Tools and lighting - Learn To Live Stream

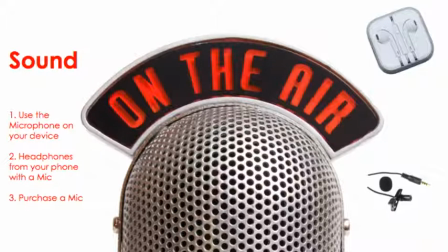4:10 But I can honestly tell you right now, I am recording with the microphone from my computer. I do have that microphone in the bottom right hand corner that I have, but I just choose not to use it. One of the reasons is I tend to get up and down a lot, and I always forget that it's attached to me,
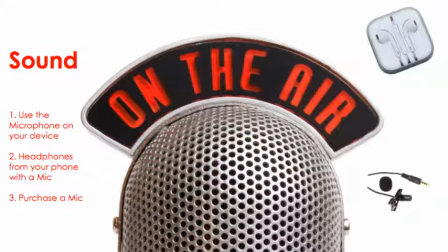4:29 and it tends to tug on my phone or tug on my computer whenever I get up to leave. It's just not something I'm comfortable with, and I've never, ever, ever heard anybody say to me, "Hey, your sound quality is horrible." So the sound quality from the microphone that you have in your device works just fine.
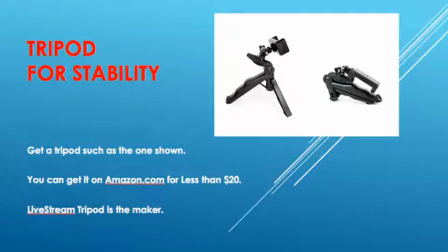4:46 Next, tripod for stability. You can have a tripod for stability, and the reason I say this is the very least thing you need to spend money on.
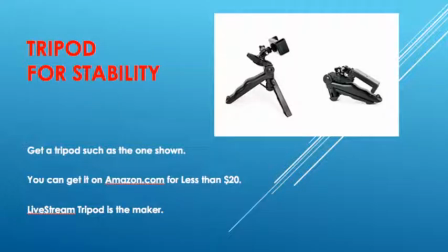4:59 Why? Because you don't always want to be holding your phone, especially if you're broadcasting multiple times a day, which I do suggest at some point in the course. To broadcast 2-3 times a day and hold it all the time, it gets a little bit more uncomfortable.
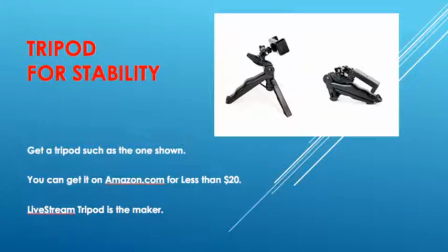5:15 It's hard to take notes. A lot of times you're taking notes when you're asking your audience questions, and it just makes it that much easier for you to also keep your phone plugged into a power source and on the tripod. So these are some of the things that you can be doing.
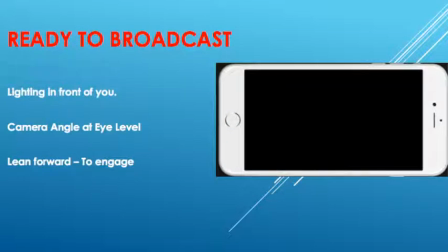5:35 And now here's the last one. You're ready to broadcast. And give me 1 second here as I pull up the screen and put me in there. Awesome. Here we go. Now we're ready to broadcast. And this is what I want you to understand, is that you have to have your lighting source in front of you, not behind you, to get that light on you. I'm going to give you an example because I do have multiple sources in front of me.
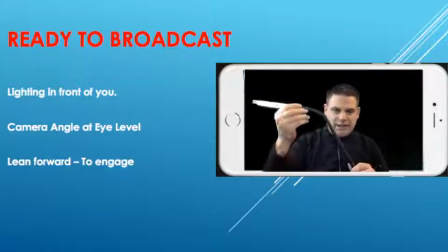6:10 As I reach over, I'm going to show you one of the lights I have. I got a light here, and you may have noticed the difference.
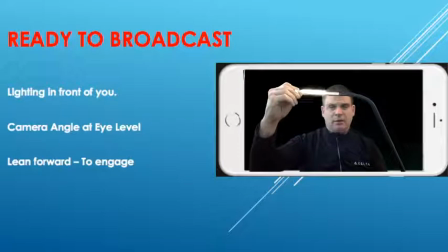6:18 This light I got at IKEA for $10.
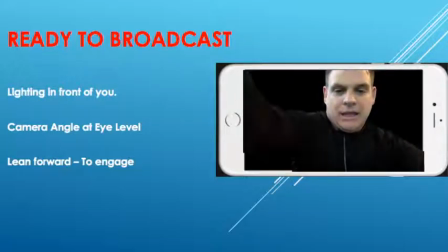6:24 I put it right behind, and look at the difference in lighting. I put it right behind the computer that I'm recording from, and it's perfect. Now, if this same light or lighting was behind me, it would look dark in front of me. Now, many of you, as you're looking at this, there are a couple things I'm doing here that you don't recognize, but I'm going to give you an example as to what the next thing. Make sure your camera angle is at eye level. I'm looking right into the camera here, and it's at eye level, and I'm talking to you.
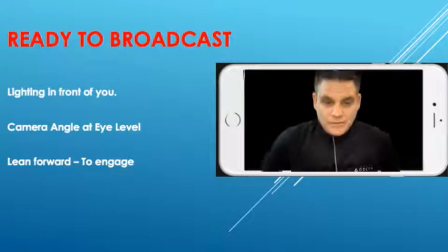7:02 Now, here's the difference. I've seen broadcasters who are looking down at you. I've seen broadcasters where they're looking up at you. And the challenge is, if you're looking down on the people that you're broadcasting to, you're literally sending a subconscious message that I'm better than you. Nobody wants to be talked over. So always look at them straight in the eye, into the broadcast, into the camera.
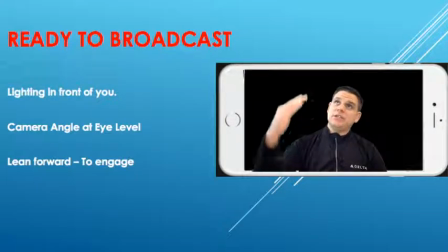7:39 You also don't want to be under them, because then they feel they're over you. Subconsciously, they're wondering why they're looking down on you. So you always want to be here looking forward. Now, the last thing you want to do when you're broadcasting, nobody wants to see anybody.
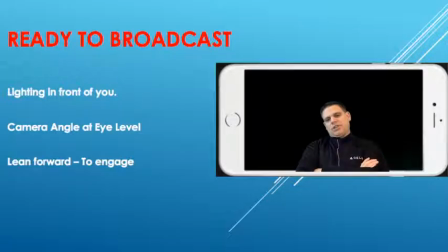7:58 I'm going to try to do this. Sitting back in a chair, disengaged away from the camera. Now, you probably feel like, why is he sitting way back? What's going on? You don't think it right away, but you're disengaged. Why? Because I'm disengaged. But when I sit up, I sit strong.